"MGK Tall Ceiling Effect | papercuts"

Welcome back, everyone. If you're new here, my name's Victor, and today I'm back with another VFX tutorial from MGK's Papercut music video. And the effect that we'll be covering is that tall ceiling room that he's in just playing the guitar. This is going to be the first tutorial that I ever cover anything in Cinema 4D because we'll be creating that tall room with Cinema 4D. All right, so first things first, you need to film your subject on a green screen. You need to have a low down angle. Now my lens only goes as wide as 24 millimeter. If I had something wider, I would have used that, but I don't, so I just worked with what I had. But something to keep in mind is that if you're going to do like MGK's video where there's a light at the ceiling that's shining down, you need to think practically about the lighting on the green screen.
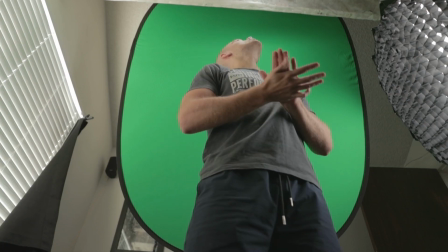So I put a light directly above my head so that it would look like I actually am in that scene.
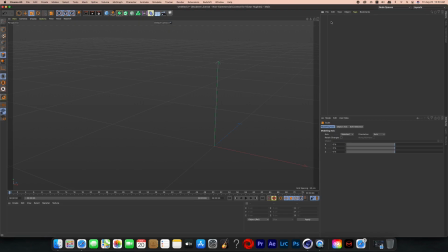All right, open up Cinema 4D and create a new project. And then we're just gonna start with adding a cube. I then increase the Y size to 2000 and then the X and Z size to 500. So now we should have this long rectangular prism, but I'll just keep calling it a cube.
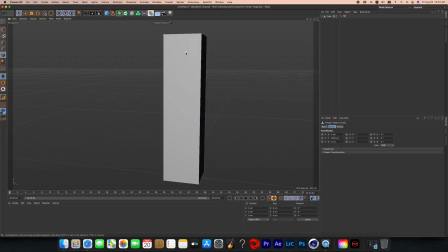All right, zoom out from your cube and hit C on the keyboard with the cube selected, and that will make your object editable. And now on the left side, you're going to hit that side selector and then select the very top of that cube and delete it. So now we should have that long rectangular prism, but the roof is missing.
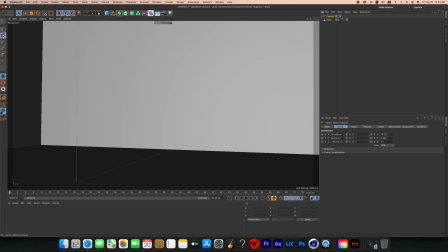All right, now you're going to zoom into the cube and then create a new camera and then hit those four little dots next to the camera on the list so you're now in the camera's view.
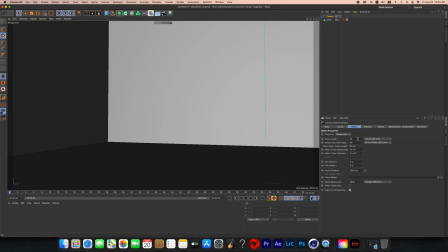All right, now go into the camera's object settings and change the focal length to something wider.
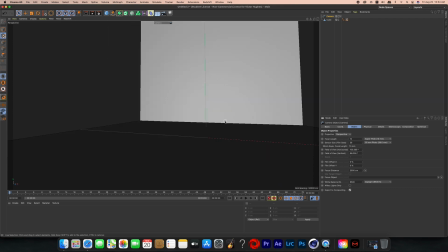I went with 15 millimeters so we can see more of this room.
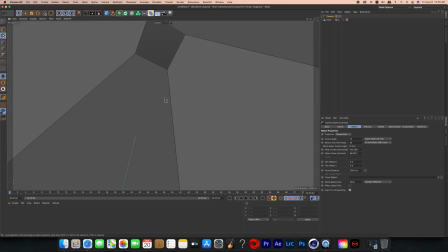Now reposition the camera to look up towards the ceiling and match the look that we see in that music video. In MGK's video, it looks pretty good because they're using a practical set. Like, I think those papers and those walls are actually there, but they only are real up to a certain height.
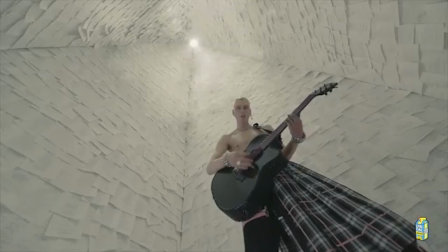And then I think they're digitally recreating it as it goes up. But instead of using papers, I decided to go with marble.
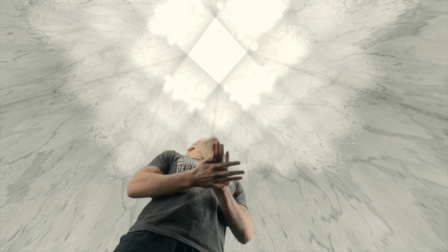But in hindsight, I probably shouldn't have gone with marble because it is reflective.
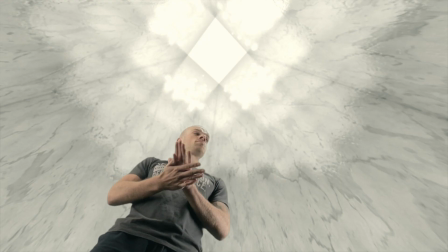And once I was done editing it, I was like, dang, I didn't put slight reflections of my body into the walls. So if I was doing it again, I would do something that wasn't as reflective, maybe using like concrete or something like that. But we're gonna be creating that new material for the marble. And the place that I found my materials is on textures.com.
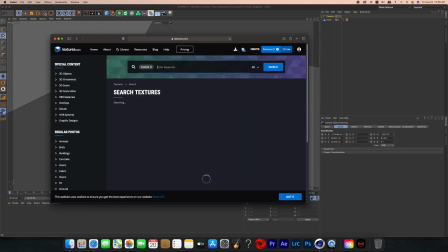You can sign up for a free membership.
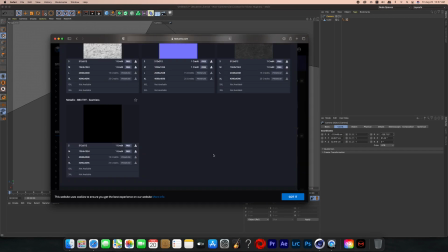And then with every texture on there, they'll give you free copies, but the best quality you can get that I've seen is 1024 pixels, I believe.
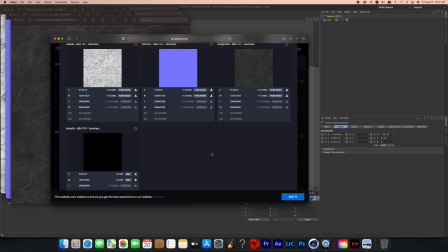And if you pay for a subscription or you pay for those textures, then you can get 2048 or 4K. But I find that 1024 works just fine right now. So I found the marble that I wanted and then downloaded the assets that I needed.
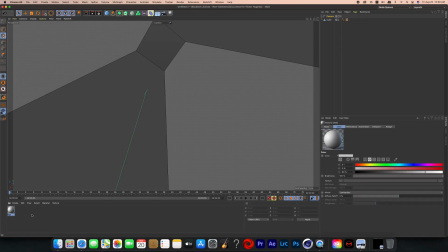All right, now you're gonna double click down below in Cinema 4D to create that new material.
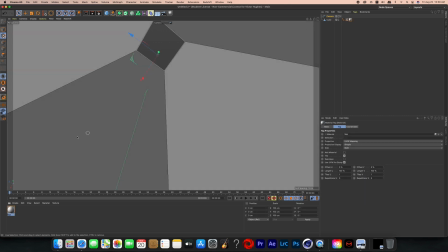And now add that material to the cube so we can see how it's looking as we're adding the textures. And then we're going to be adding those assets, those photos, to the material to create the marble.
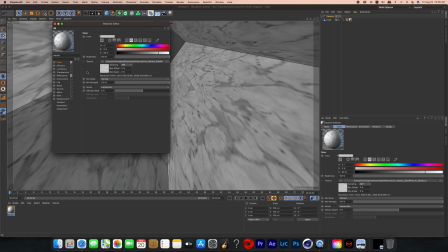I added the color picture to the color, the normal picture to the normal, the roughness to the bump, and I came back and did the reflection a little bit later. But you need to make sure that when you're adding those photos to them, you're also clicking on the normal or the bump. Otherwise, it's not gonna affect anything. And every time you add one of those texture photos to your material, Cinema 4D will pop up with this little note, and I always click no. All right, now we're going to create a new light, and I like choosing area lights. Those, from what I've seen, have just been the easiest ones to work with, and they look pretty good.
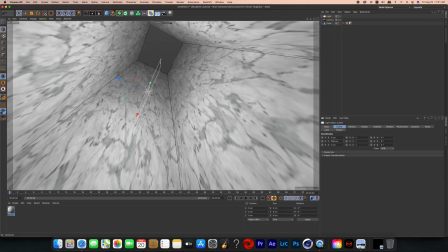So create that new area light and then reposition it to be at the top of the cube.
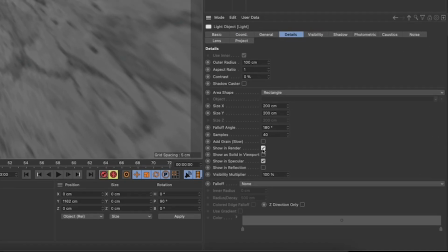Now in the light details, I clicked on show and render, show and viewport, and show and reflection.
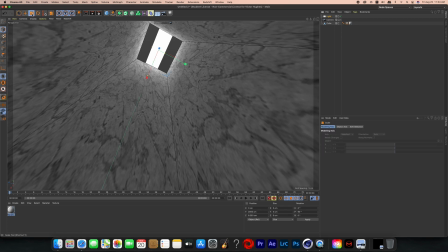And after that, I resized the light to fill up the entire opening of the cube. I also decided to turn on shadow map soft, which adds to the render time, but it creates the most realistic looking shadows that I've seen on Cinema 4D.